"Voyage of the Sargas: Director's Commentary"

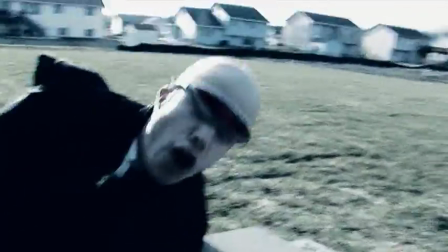The transition is kind of not noticeable, but we kind of gave it a greenish, desaturated look.
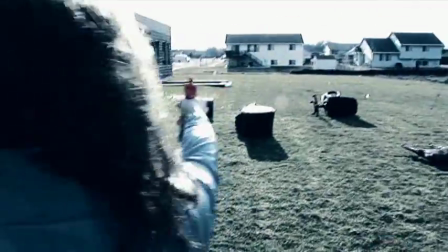There's a random person in the background. To make it look like Saving Private Ryan, more of a dirty feel to the look.
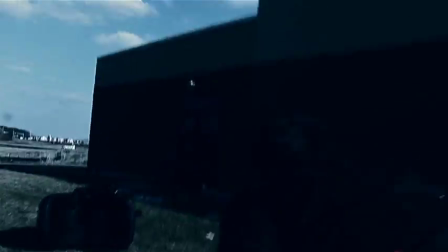Yeah. We had random specs on the lens, which was completely intentional.
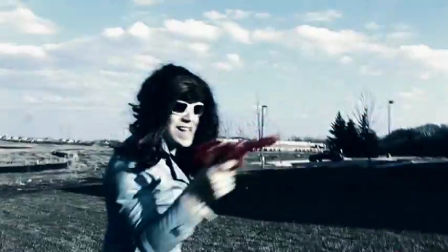Yep.
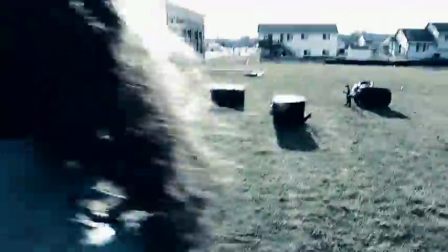Yeah, it's worked out well. I just like looking in the background and seeing random stuff. Yep.
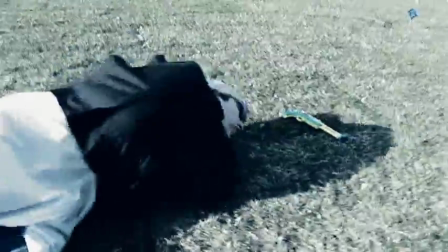Like there's a tripod in the corner. Uh-huh.
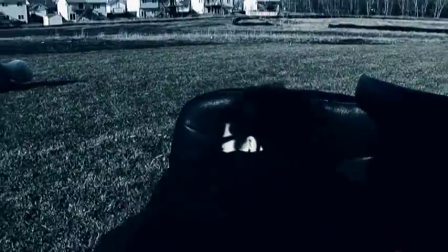And there's a tripod over there.
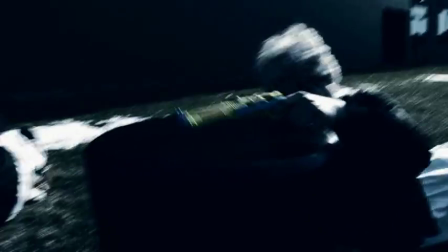And as complicated as this was, we actually, it didn't take us that long to shoot. Yeah. We got it done pretty quick. The editing of it was a huge pain.
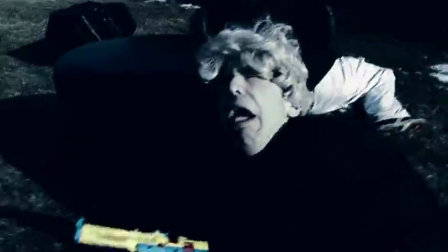Yeah. I spent, the whole weekend before, I spent all night editing it. Because if I didn't finish it then, I knew it was never going to be done in time.
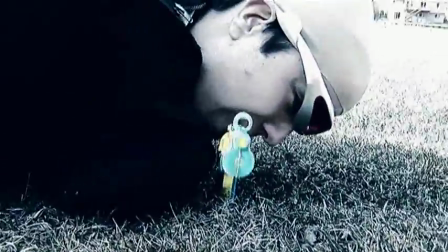Right.
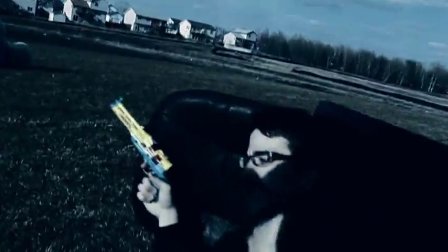I think the reason this took, this was easy is because it was just basically you following us with the camera.
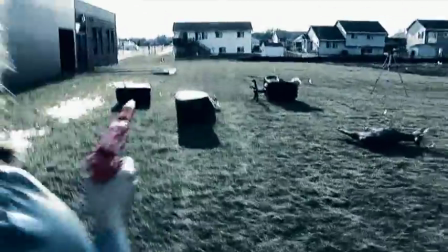Yeah. And I kind of shook it to give it the more chaotic feel. And sometimes you can tell I was just shaking the camera.
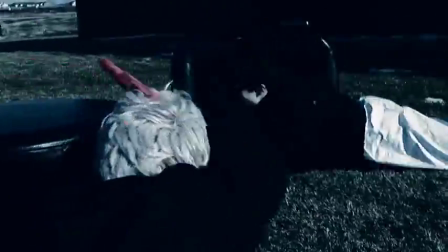Yeah, looks good though. Yeah.
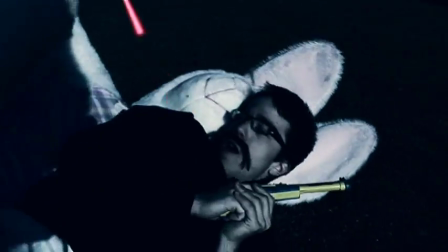You had to get the random rolls and jumps in there. Yeah. Kind of like Galaxy Plus.
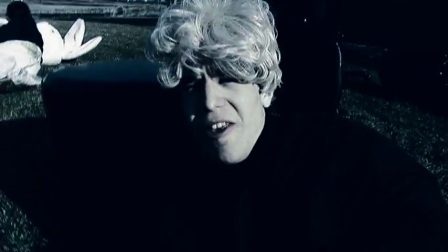And all the people are Catholic in this story. Of course. That's how it is in the future.
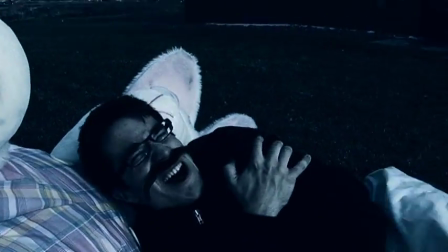In the past. Yeah. That's right. Oh yeah, that's the best shot right there. The Easter Bunny randomly showing off the movie.
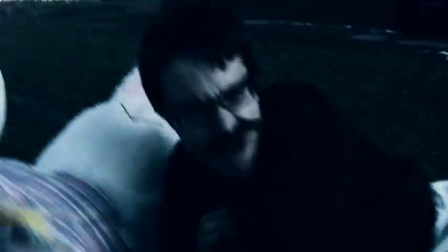Yeah. the beginning. The church team won't end at the beginning with filming this.
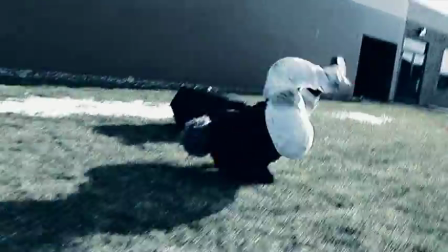Six months ago. And there's the rolls. The shots right as he rolls.
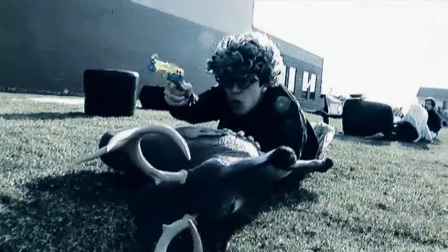It was awesome. And the deer. Yes. The only part the pests got found funny. We had to put that in there somewhere.
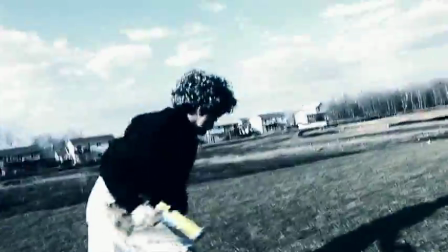Here's the 300. Which wasn't even released. No.
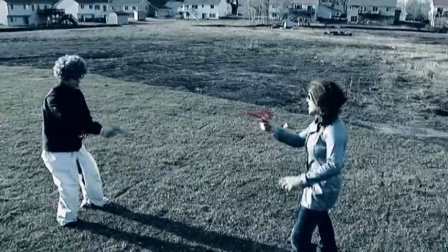See this part where they're shooting really close to each other actually came from watching uh space uni but the msd of it
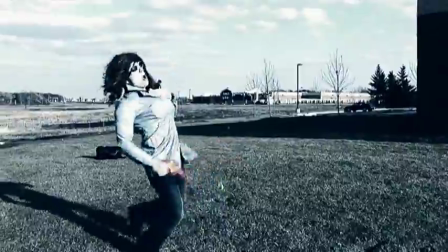this is one guy and they're having big laser fight this guy just standing there like two feet away from the other guy shooting him so i exaggerated it and threw it
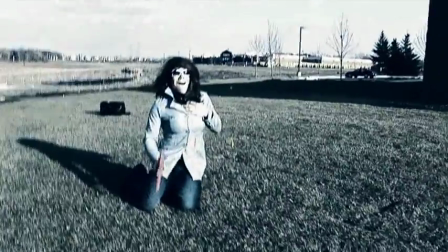there yeah and here you are groping yourself and there's the camera bag in the back that
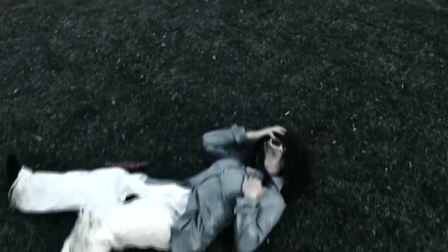was your money bag and here's a random different day yeah with different dancing
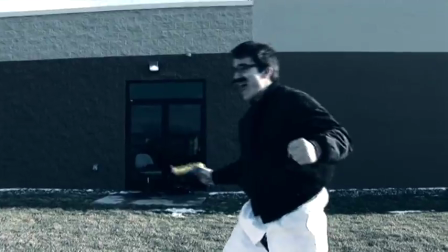this worked out well yeah in
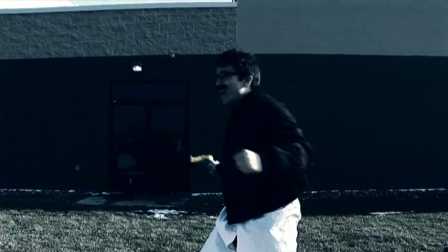here I was actually unrendered before so it played a slow rate frame rate and I kind of liked it yeah we're up to be a look the
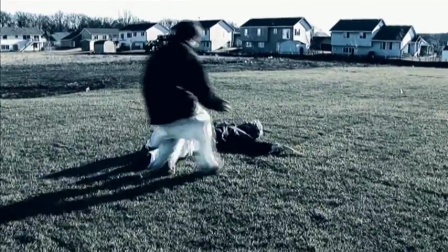transition from the song into this slow song was amazing we spent like a half hour just
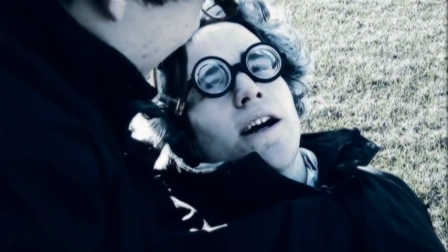working on the music for this yeah I need to hear we had a little blur to a
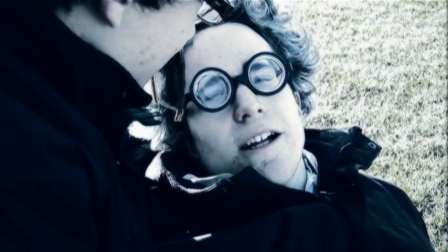softer yeah touchy this is between me and Ben,
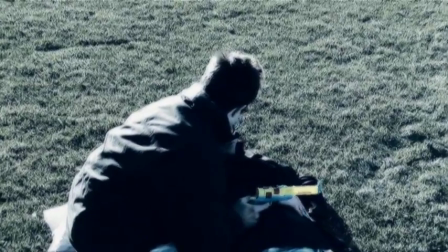we just randomly switch and do lines. Yeah, and I think Ben's smiling the whole time. Yeah.
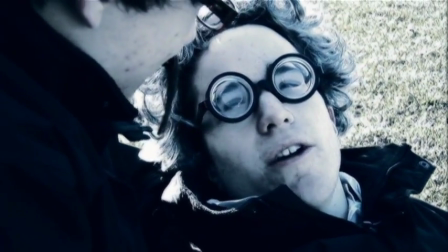As you die. My emotional scene. See, this was hard. I had to give an emotional scene to Ben smiling big.
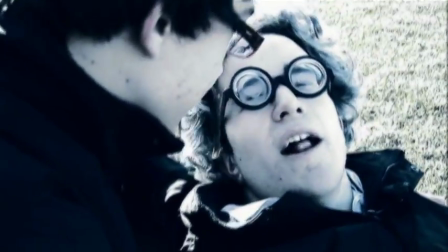Yeah. Hard.
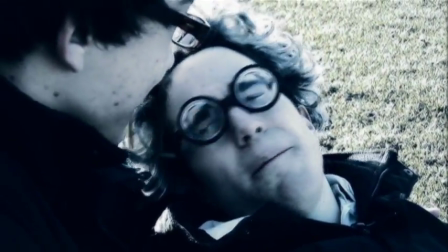But it worked out well. I love your expression.
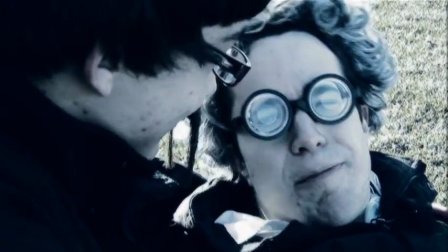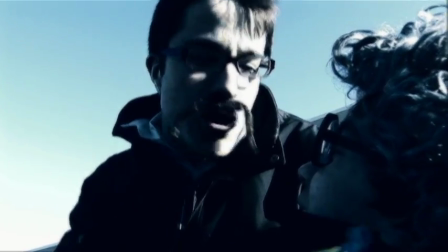I smell an Oscar. Yeah. That's all I gotta say. That's all I wanna shoot for it was one of her last days so I was like I'm gonna give it my all you
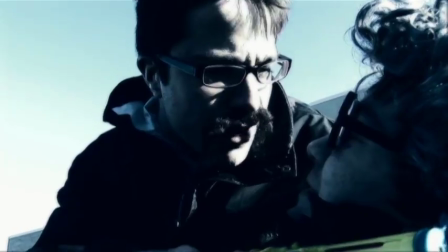know a lot of these days we just spent the whole day shooting so you didn't really feel like acting after a while
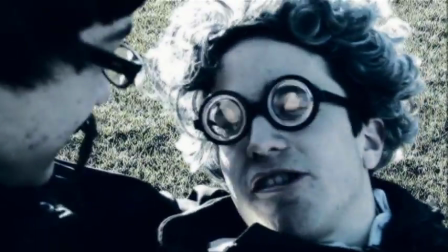but I thought I'd give it my all so here the whole thing is that he has a moment of weakness
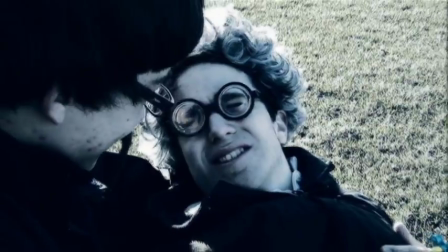or a moment of actually being normal normal and then he falls back and he's seen IOT exactly and And then the mention of stabbing in the back,
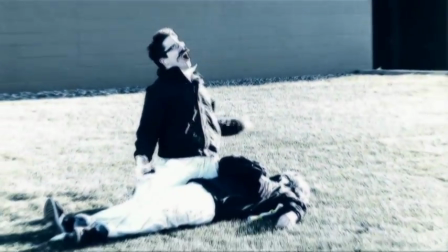it's supposed to kind of show that his whole heroic move, he was just kind of confused. He just kind of confuses him with the Zonas.
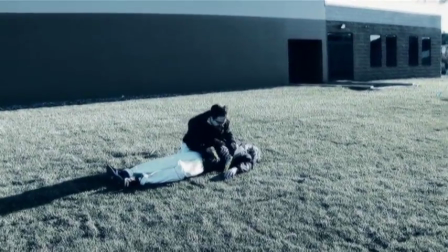Ground's kind of randomly shifting. Yeah, I know the boom mic. Yeah. If you count how many times the boom mic's in, you win the special prize.